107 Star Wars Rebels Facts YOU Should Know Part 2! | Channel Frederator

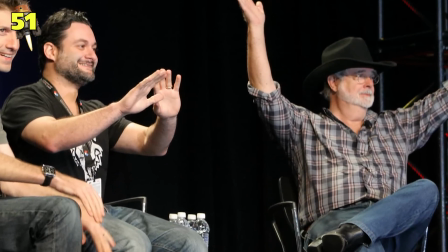12:21 Number 51, Filoni consulted George Lucas about what would happen if Ahsoka met Vader,
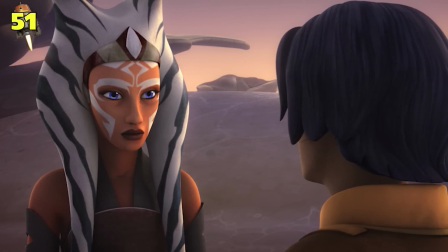12:26 and both agreed that Ahsoka couldn't serve as a vehicle for Anakin's redemption, since that would negate Luke's role in the original trilogy.
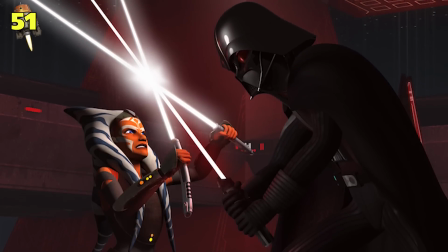12:32 Instead, Vader views Ahsoka as the embodiment of his past, a grim reminder of what he once was.
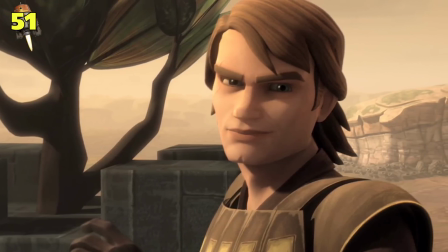12:38 He wants to destroy anything that even reminds him of Anakin Skywalker, including his old padawan.
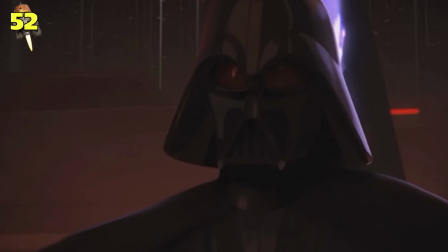12:43 Number 52. One of the biggest challenges the writers faced while working on the show was devising the much-anticipated reunion between Ahsoka and Darth Vader.
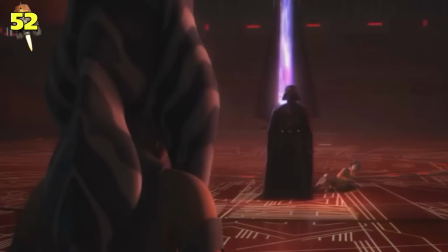12:51 The team had pondered every little detail, like if Ahsoka would playfully refer to him as Skydye, like in the old days.
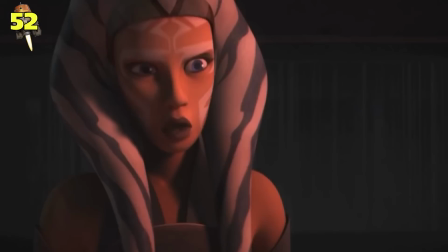12:57 In the end, they found a middle ground between personal and distant, giving Ahsoka a playful undertone while making Vader more cold, slowly revealing to Ahsoka what exactly Anakin has become.
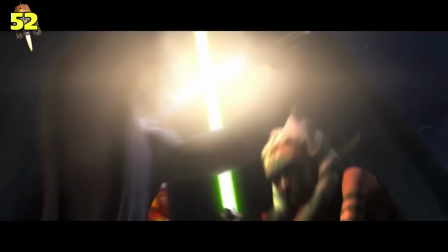13:06 And yeah, it would have been weird if he referred to her as Snips at any point.
Getting ahead of yourself, aren't you Snips?
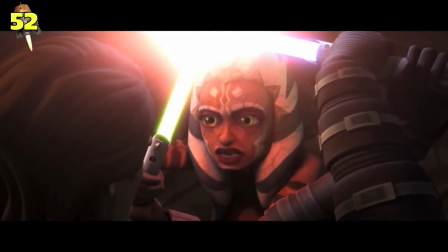13:11 Don't call me that! I hate it when you call me that!
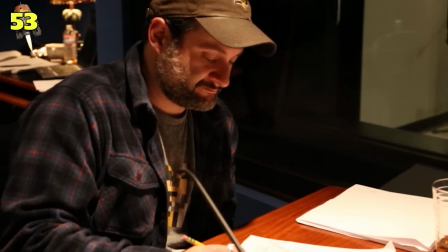13:15 Number 53, Filoni initially regretted Vader's line, our long-awaited meeting has come at last, believing it was way too on the nose.
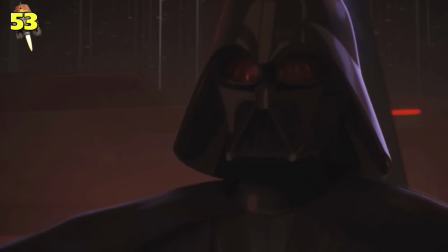13:22 He was shocked that this cheesy line even made it into the final draft, and even more shocked that when James Earl Jones read the line aloud, it was so convincing and effective.
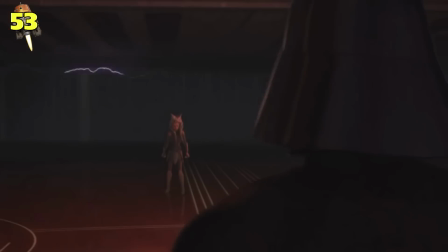13:31 He now believes that it connects perfectly with Vader's line from A New Hope.
I've been waiting for you, Obi-Wan.
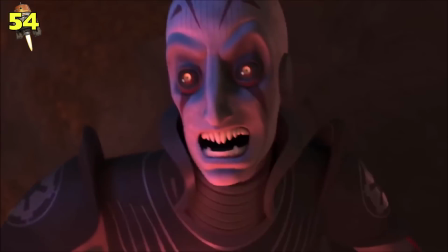13:37 Number 54, according to Filoni, the recipe for a great lightsaber duel is not just the choreography or how many lightsabers one can wield at the same time,
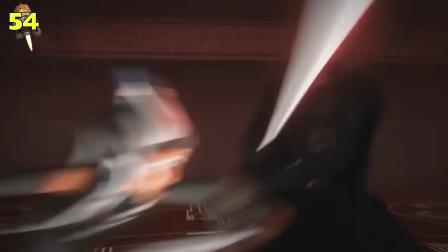13:44 but the events that proceed and follow. This is especially evident in the duel between Ahsoka and Darth Vader.
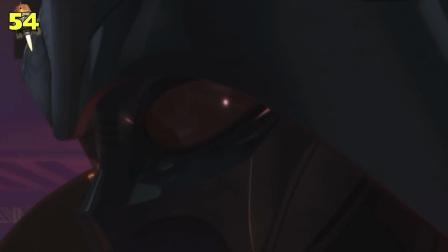13:49 It makes moments like the ones which Vader's mask strikes more effective.
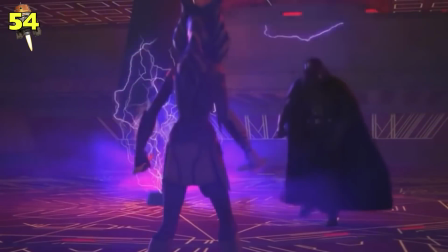13:53 That moment originally didn't include dialogue, but it was decided that Ahsoka should attempt to reach out to Anakin one more time, just to tug at our heartstrings a little.
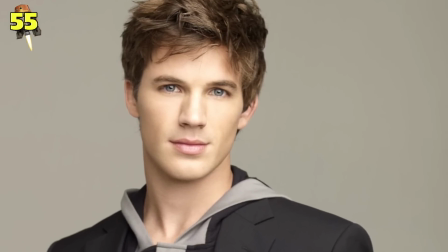14:00 Number 55. Matt Lanter momentarily replies to his Clone Wars character, Anakin Skywalker, during Vader's battle against Ahsoka.
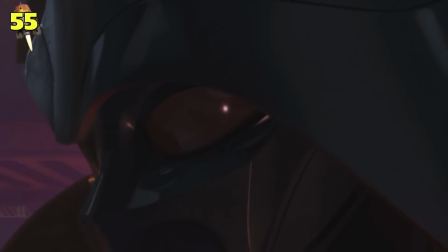14:08 After his helmet is slashed open,
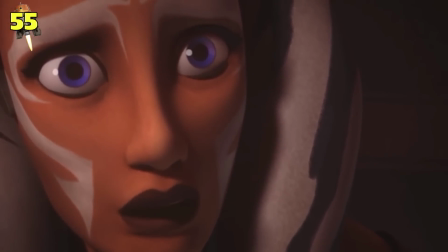14:09 the choice to have Matt Lanter's voice overlap with James Earl Jones' voice was made to confirm Ahsoka's fear that Vader and Anakin are one in the same.
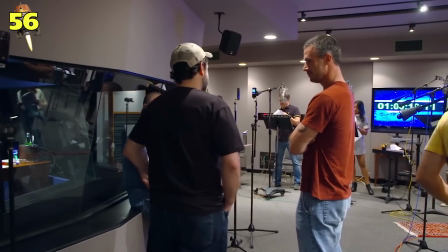14:17 Number 56, according to Freddie Prinze Jr., the voice actors did not know the ending of Twilight of the Apprentice due to the fact that there's no dialogue in the scene,
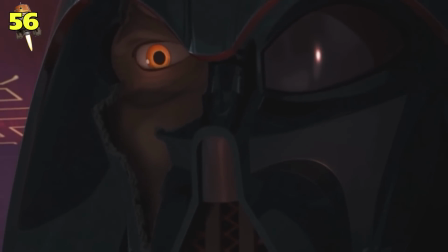14:25 meaning they had to wait until the episode premiered to find out how it ended.
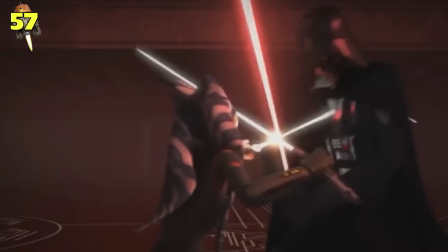14:29 Number 57, Ahsoka and Vader's encounter was supposed to play out very differently than what we saw in the final product. and it was probably changed for the better.
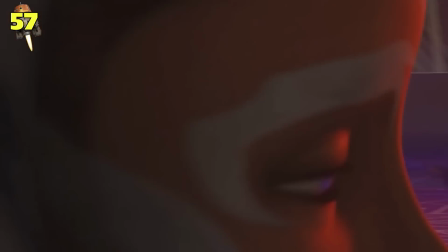14:37 Originally, it was Darth Vader that got the jump on Ahsoka, not the other way around.
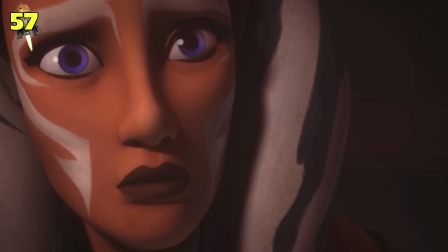14:41 Additionally, after Ahsoka slashed off part of his mask, Vader would have dealt a fatal blow to her body, implying that he did, in fact, succeed in killing his former apprentice.
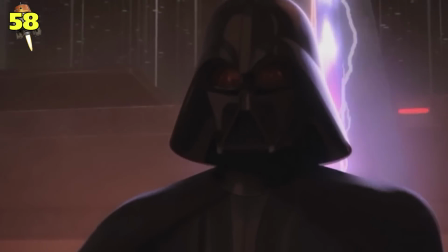14:49 Number 58. One of the reasons the writers decided not to explicitly show the outcome of Vader and Ahsoka's duel is because the Star Wars Rebels' story is not their story.
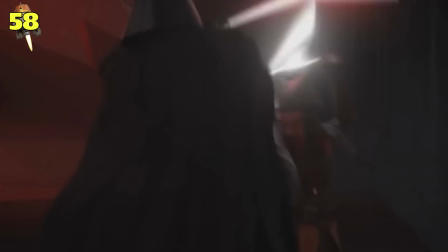14:57 That's why their fight was seen from the perspective of the characters that the show does revolve around.
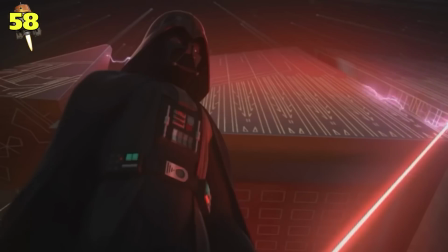15:02 Wrapping up Ahsoka's arc in a story that's not her own disrespects her and deviates from the story that we're here for.
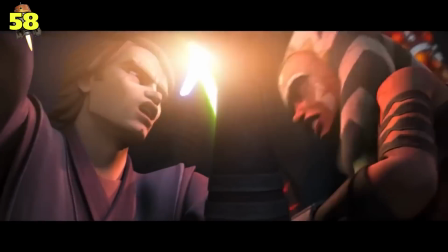15:08 The writers believe the ending to the Anakin and Ahsoka story is too interesting to be shoehorned into somebody else's tale.
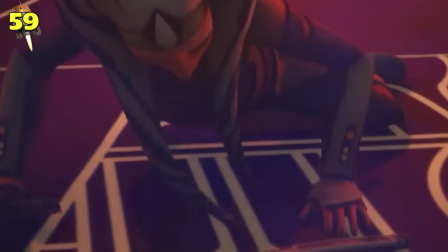15:14 Number 59, when asked about Ahsoka's painfully vague fate, Filoni simply said he doesn't think we've seen the last of Ahsoka.
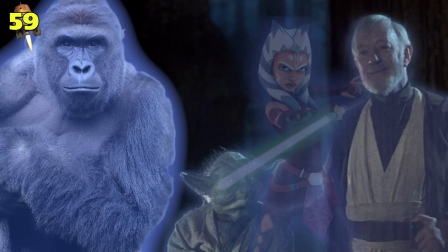15:20 Whether that means she got away or became a forced ghost remains to be seen.
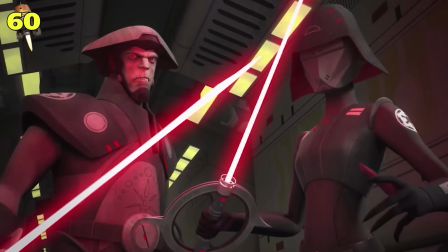15:24 Number 60, the Inquisitors are another group of characters that will be phased out over time, the reason being canonical consistency.
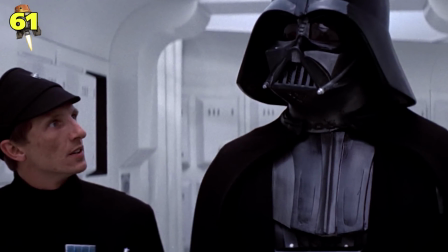15:30 Number 61, during A New Hope, when an Imperial talks to Vader and calls the Force sorcerer's ways,
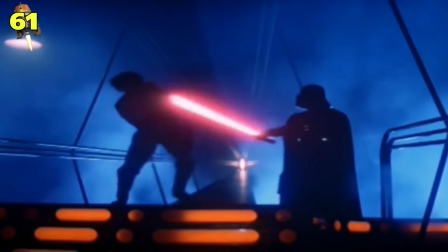15:36 the usage of the Force seems as if it's a mythical art that has not been seen in a very long time.
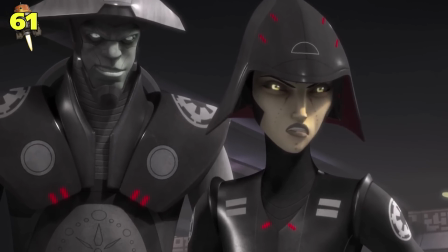15:41 You can't exactly claim that if there are inquisitors roaming around doing their inquisiting thing. Number 62.
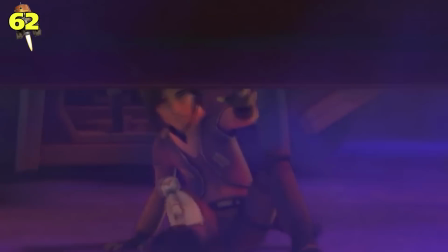15:46 Season 3 takes place about a year after the conclusion of Season 2, with the characters still coping with the events of Season 2's finale.
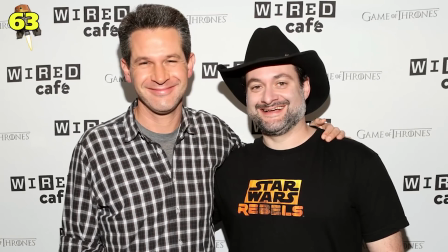15:53 Number 63. Simon Kittenberg and Dave Filoni refer to Season 1 as the A New Hope era of the show,
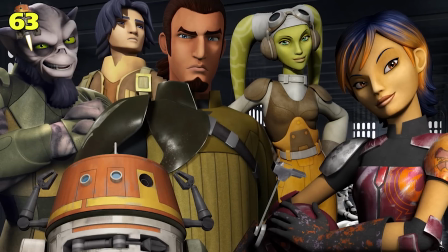15:58 due to its lighter playful tone and its means of introducing and characters to the challenges they're going to face for the rest of the show.
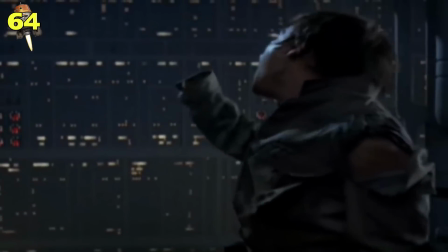16:04 64. Season 2 is referred to as the Empire Strikes Back era for its darker tone, higher stakes, and further exploration of the character's backstory.
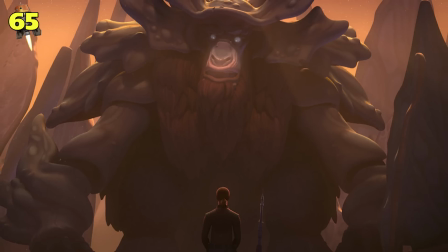16:13 65. The name of the Force-sensitive Bendu comes from the original name given to the Jedi by George Lucas.
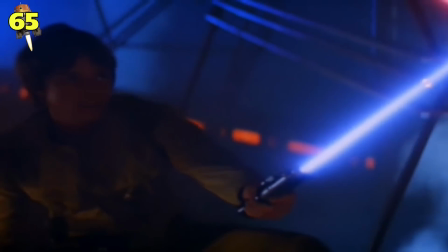16:19 During the early treatments of the first Star Wars script, they were the Jedi Bendu. 66.
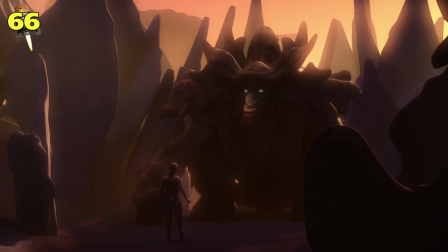16:24 Filoni originally envisioned Bendu as a massive creature on which the Rebels would accidentally construct an entire base.